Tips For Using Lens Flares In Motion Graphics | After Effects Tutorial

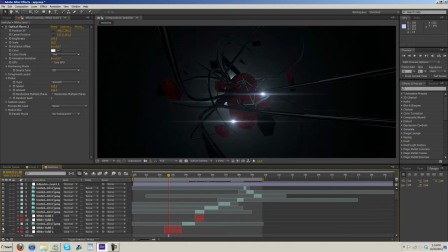I really should organize this better than I did. Okay, so there's a flare there. The flicker, you can see I have the speed and amount all the way at 100. And again, for something like that, the flicker speed is just fine. You want it to be really flat, fast and bright and just all over the place,
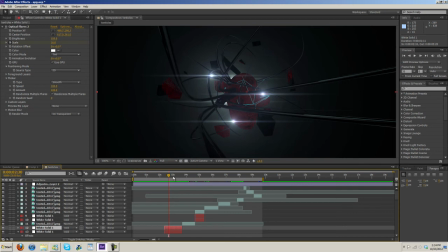because this again is supposed to be chaotic and just crazy. And then for something like this, I had the flicker really low.
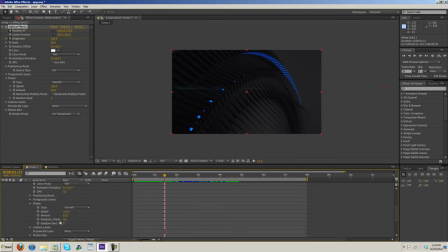On some of them, I don't even think I put the flicker on. Like, let's see here. Okay, no, for this one, I had the speed at 100 and the amount at 67. I think that's for the flare all the way at the. Is it at the end? No. Let's see.
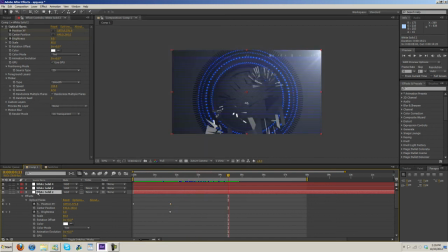Okay, yeah. This is the flare in the beginning, if I remember right. And, you can see, it does flicker pretty fast, but it's not too noticeable. And then, this one, let's see what the flicker's on. Yeah.
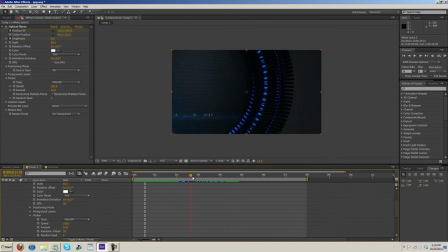So again, this one, same, pretty much the same settings. And you don't want to overdo it, because again, this is a more slow, smooth animation, and just a ridiculous amount of flicker would be too distracting. Too little flicker, somewhat pointless, probably won't even notice it.
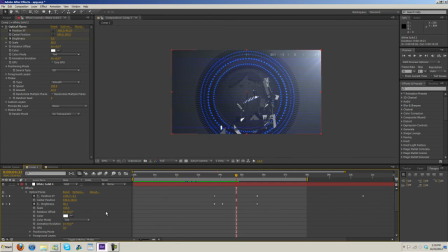And then for this one here, I think I had the flicker up a bit more, maybe not, I don't know. Yeah, for this one, I made the flicker slower.
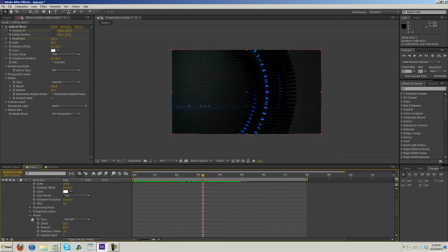So, you got to play with it a bit, experiment, see what you think looks good, but hopefully you can use some of the tips I gave you to better incorporate your flares into your projects. So, I'm out of here, guys. Peace.